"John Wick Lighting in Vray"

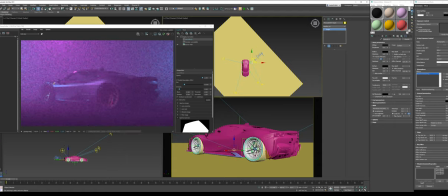755s
Might even. I was kind of digging what we were adding to the car. So let's see that again. So we'll tone that down.
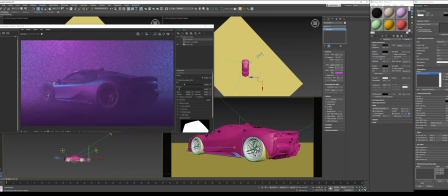Right, so that's nice. I'll probably try to add a little different color tone to it.
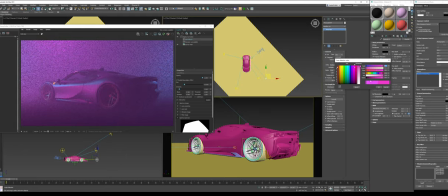792s
Just so we have some diversity in color range. So this is like a hot pink. Now let's go back here. Change this a little bit. So
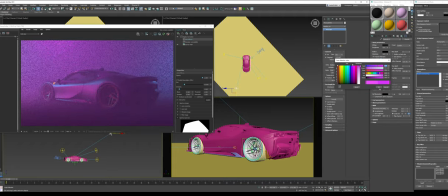807s
maybe get this one to be a little bit more purple. There we go. Now we're talking. So now we have this gorgeous body line. We have some of that atmosphere haze.
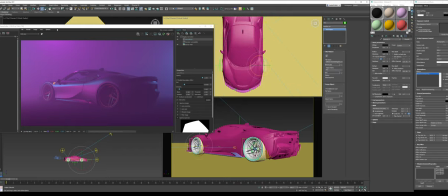820s
We have this. I'll probably end up turning the wheel out some. So let's make sure it's in local because of the negative camber. All right. 10 degrees.
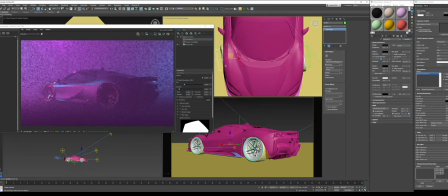832s
Even though you can't even see it because of how slammed it is. Let's do a 10 degree there.
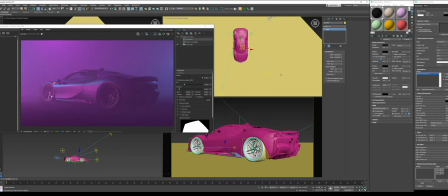837s
Keep it realistic and symmetrical. All right. So the last thing I want to probably do is add one more light.
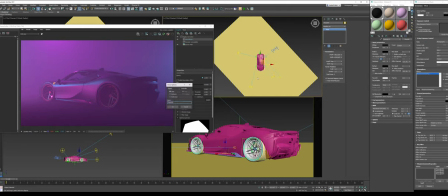845s
And kick this rear end. So let's see what this will do. Oops.
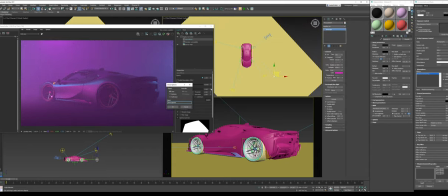855s
Yep. All right. So we're going to copy the light. Light 5. And again, always try to work with angles away from the camera.
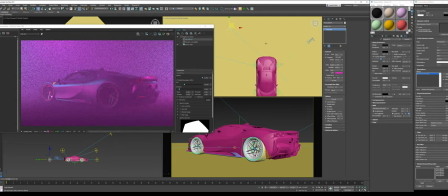868s
That's what allows for pretty lighting with dramatic tones, otherwise you gotta flatten the image. All right, so here we go. I'm gonna make the light small, and I'm probably gonna make this a cool light.
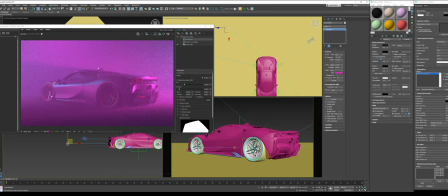884s
I'm gonna like what, see, as you can see, we get some really cool looking directional atmosphere from the intensity of the light. I think that's awesome. And now let's see what happens when we make it something like a teal color.
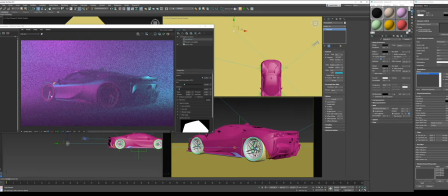bump it up some. Let's see what this will do.
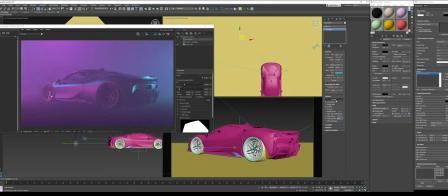924s
All right, so that looks kind of nice. So we have some nice range in colors, and once we're retouching, we saturate it, this is going to really pop.
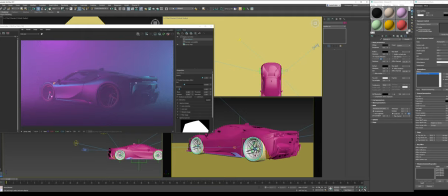939s
So now what's happening is we have this image. We have the car, and the car itself is kind of matte. It feels very matte finish, even though this is a very glossy and reflective car paint material. So what we're going to do is tweak that. First thing I want to do is adjust my glass.
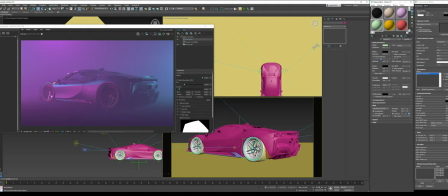958s
I want to tint it. I don't like how clear and see-through it is. So we'll select this, glass windows, we're going to darken it.
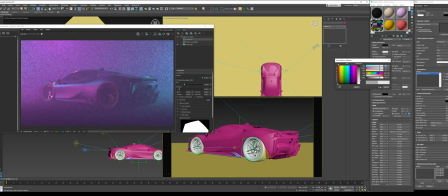969s
There we go. Nothing too limo-like, but enough to give us some dramatic glass, added some reflection. So this is the fun part.
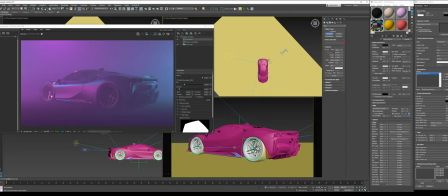980s
Now what we're going to do is we're going to light the car without the fear of it really affecting the atmosphere, because we're using the only lights that we want.
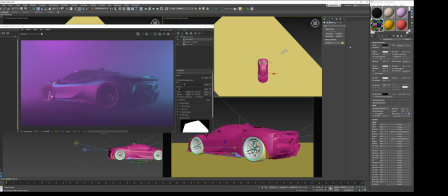988s
So I'm going to turn that out, close it out, name this ground, and I'm going to exclude it.